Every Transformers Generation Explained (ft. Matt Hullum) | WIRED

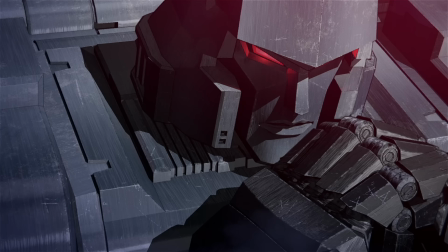(32:41)
Going back to be able to talk about this civil war but also do it in the context of fleshing out some of these characters that we all know and love and some that maybe hadn't gotten as much attention in the past and also bring in all these rich story elements
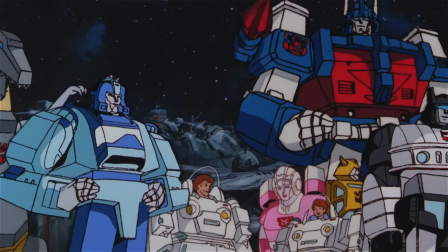(32:56)
that have you know sometimes been in movies for the first time live action movies sometimes in animated movies and other animated series there's just a
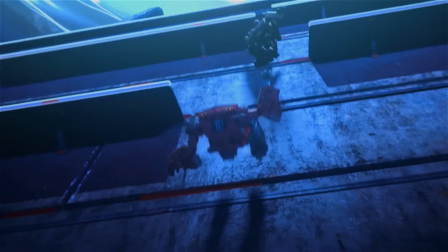(33:04)
lot to play with and so it was fun for us to be able to tell a unique part of the history but have the flexibility and luxury i
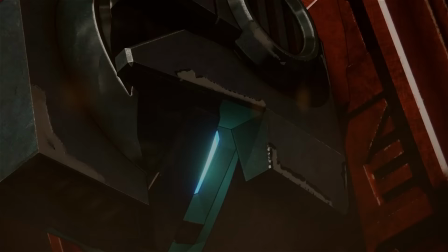(33:13)
guess you could say of having such a rich universe to draw from you know for us
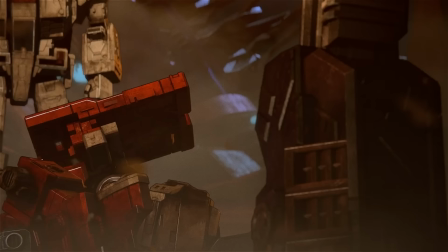(33:18)
to be able to show more of the transformers history and saga and bring it to screen was really exciting you know visually you look at what
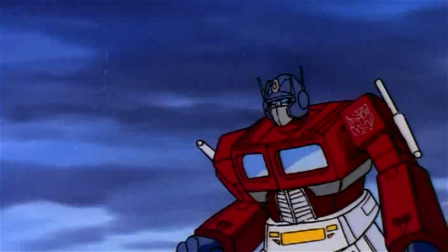(33:28)
Transformers Generation 1 really accomplished in terms of setting the style
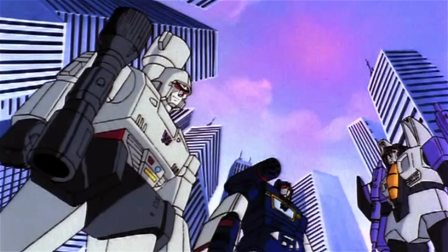(33:33)
and tone and aesthetic, the colors, the palette, and just the iconic feel of these characters.
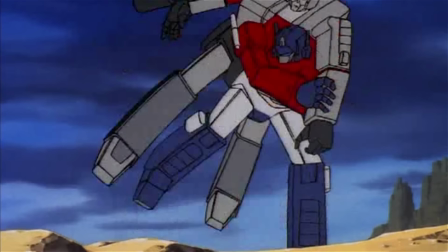(33:39)
We wanted to pay homage to all that and felt like there was a lot of the early artistic reference that we could draw on.
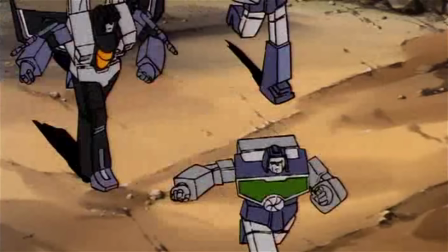(33:47)
Luckily, our supervising director had worked on the original Generation 1 cartoon, so there was a lot of ingrained knowledge there that he was able to bring out. But then another thing that we really wanted to do was modernize the look and feel of the
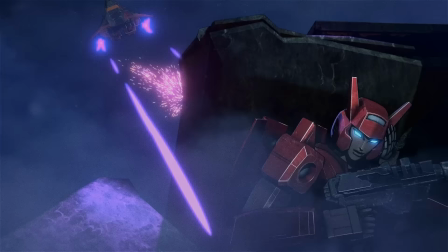(34:03)
cartoons and take them into this new era of anime and adult animation.
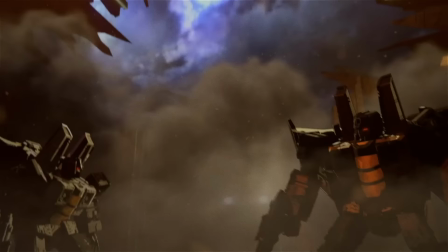(34:08)
Hopefully what's unique visually about this series is that you've got an animated
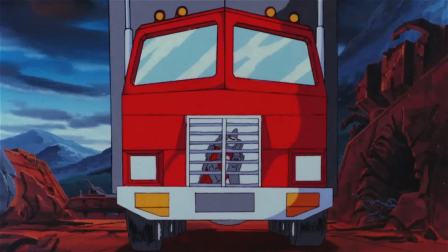(34:15)
story that uses CGI and is a combination of references going back
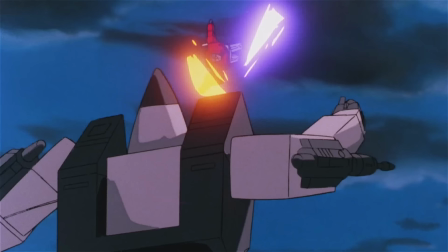(34:21)
to generation one of Transformers all the way up through the live-action film
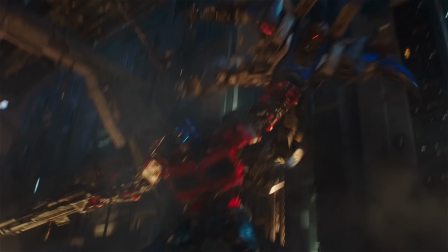(34:28)
Bumblebee and drawing on bits and pieces of all that to present something that is cinematic
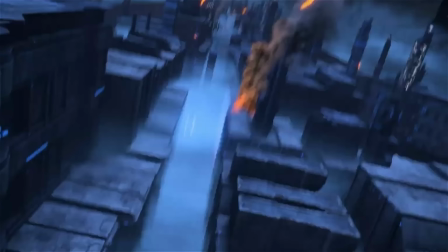(34:34)
and serialized and it gives you a lot more I think character
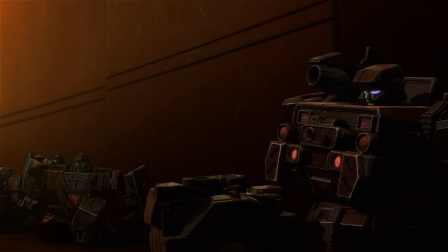(34:40)
depth and complexity and hopefully nuance to these characters than you've seen before.
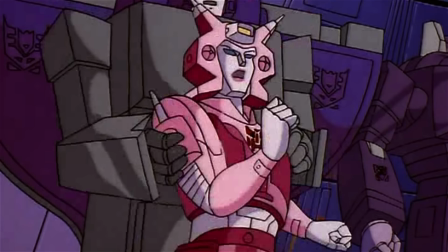(34:46)
You think of characters like Alita Wan and Optimus Prime.
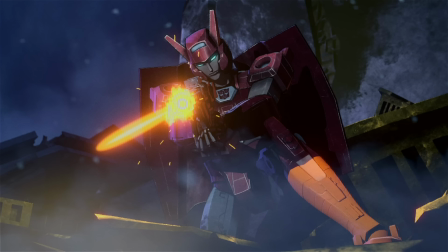(34:49)
There's just been little tidbits of what her story was and, you know, how she fit into the overall picture.
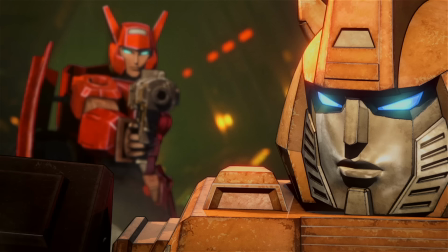(34:55)
But here, I think in this series, you see her really being the heart of the Autobots' struggle. And you see why she's so important to the decision-making that the Autobots go through,
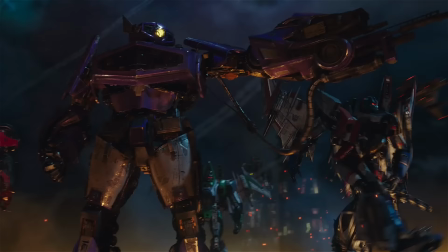(35:09)
how they advance the story, and how we get from point A to point B.
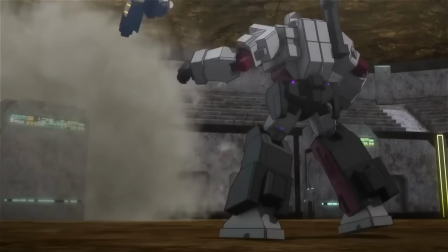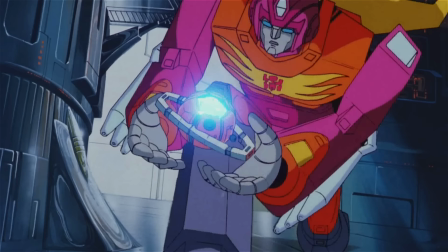And that was every generation of Transformers. I hope you learned a little something about the Transformers franchise. It's a big world. And now you know how it inspired us in making War for Cybertron.